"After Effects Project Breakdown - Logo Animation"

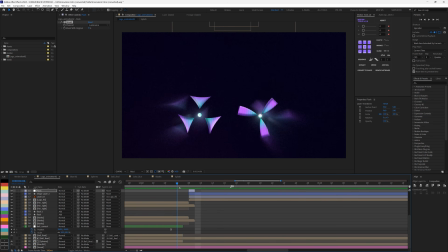You can literally see them joining together, and that's the illusion of the flash, right? So that this gives me the convenience to just bring in my scene, right? And you've also noticed there's some like rays of this like motion blur kind of thing, but it's not actually motion blur.
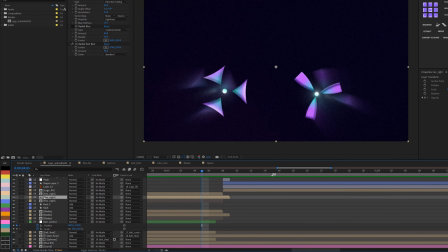But what I basically did was to duplicate the fan. So, and I think this is the duplicate of the, okay, this is the one, this is the right one here, this is the duplicate, exactly. So this is duplicate. So just to form that rays, and I did the same thing to the other one too as well.
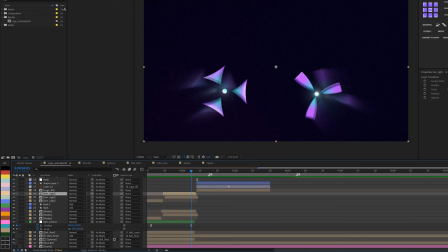So I think this is it, yeah. So just to form that, right? So they are not like that from the beginning. I just use simple opacity to introduce them in and then form this, right?
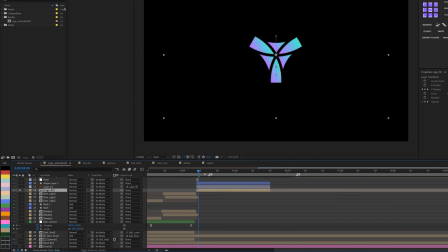So if I solo this, you can see this is just the logo alone. So if I just play this alone, this is what I have, right? So you can see it flickers out too as well, because I'm still going to introduce the main thing at the end of the day. So and then I have this, right?
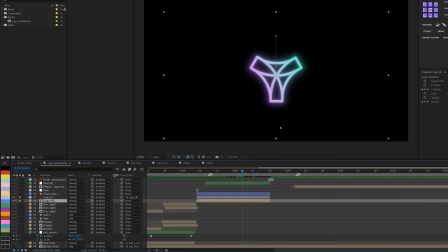So when I play this, because the logo, this is actually the logo, but the logo comprises of those two. That's why I introduce those two, and then they flash, and then before you know it, the rest will go, right?
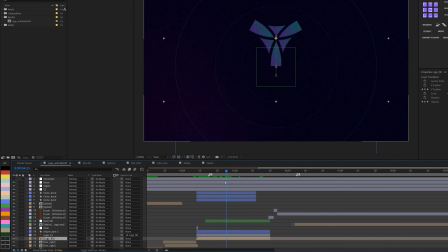Bringing all of this together, and I have my 3-circle burst here, just simple scale animation. So this logo here has some position animation, as you can see, right?
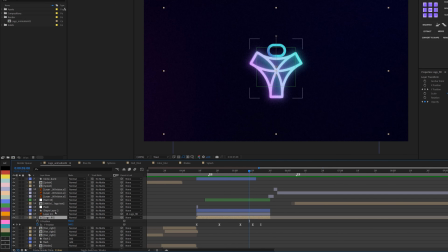And then drop down, right? And then let me show you how I get to achieve this circle, right?
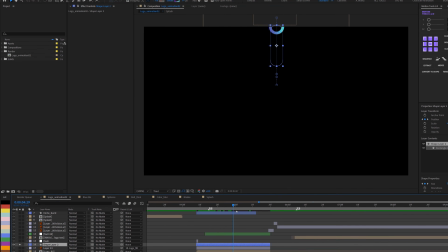So basically I did some form of path animation. If I do U, so animated, no, not path, actually I animated the size, so the y-axis of the size, right? I just drag it down, just like a simple bounce, supposedly bounce animation, right?
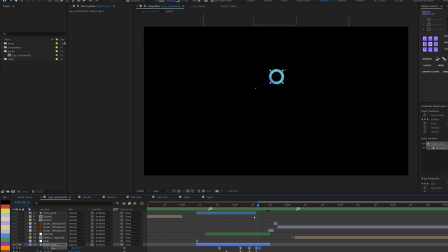So you can see that position and the size, and that's how I get to achieve that basically. And of course then going down, now you can see here, this is actually the logo, right?
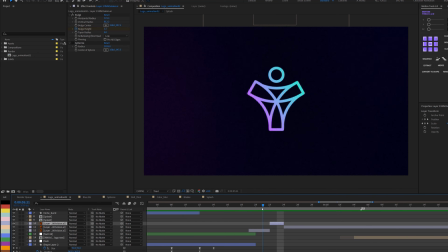So we formed the logo here already, so I now have the full logo here. And basically what I did, because I wanted it to just zoom towards the screen and then zoom back out, because I really want to have that big push towards the end. So I just introduced this logo. I just don't want to use scale, so I added bulge to it. Can you see I increased the scale?
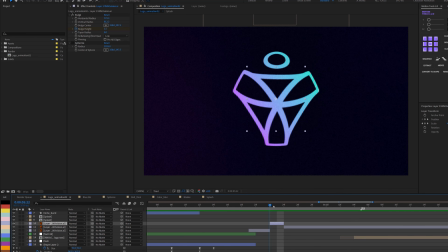There's a little bit of some scale animation, so from here to here, so there's a little bit of some scale animation, and I added the bulge animation to it as well. And then that gives me, so without the bulge, this is it.
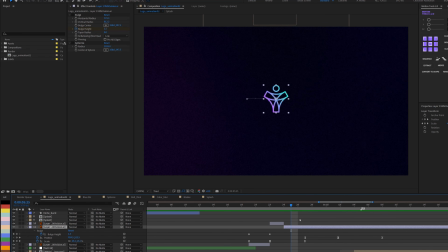Now squeezing back to this, so if I press U to this, now you can see that there's a little bit of some scale animation and then position. So basically I just did some anticipate and overshoot. So anticipate, then drag this down here, then you have the rest of those logos review.
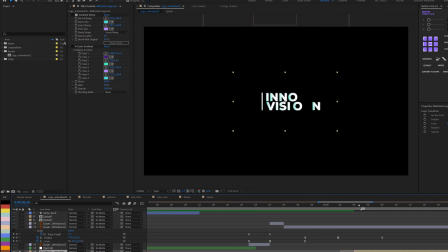So, and this is the rest of the logo review. If I open this up, so if I play this, so this is what I have, right? So by overlay with what I have on top, so starting from here,
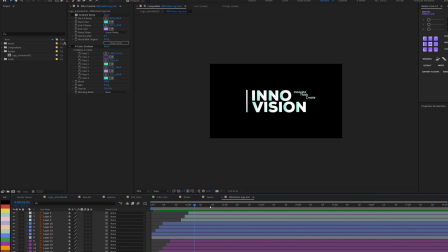so basically it's just simple position animation and offset. Basically there's nothing much to it, and I think that's it pretty much.
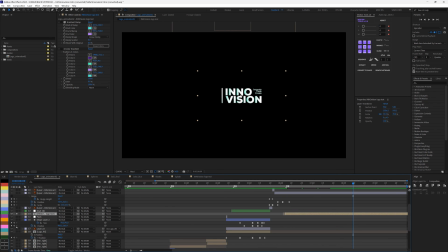Okay, almost actually. So if you want to understand some things that actually overlay to make it look good.
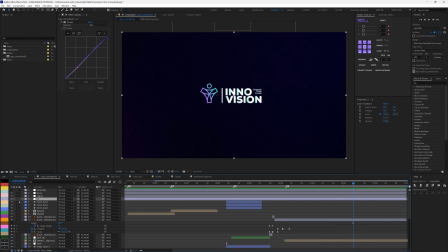So number one, I did some color correction. So these are the adjustment layer. So first is the color correction to really bring out the color the way I want it. The second was vignettes. So this is just make the edges a little bit dark and then put the attention at the center.
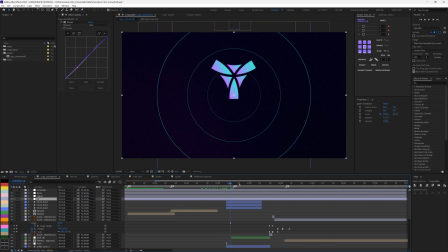Then the next thing was noise because of the gradient as well. Then one other thing I also explored with is the chromatic aberration, but I actually had challenge rendering it because it's not giving me the accurate color.
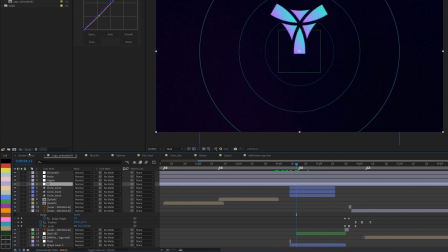And of course, because I'm working with gradient a lot, I needed to make sure I activated
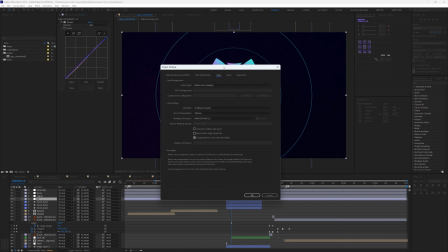16 color bits so I can give me the right color correction.
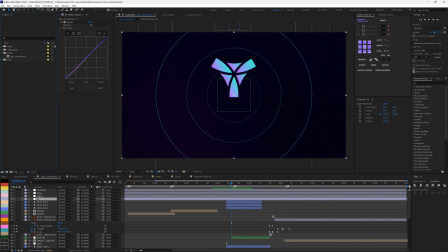So, and I think that's it pretty much.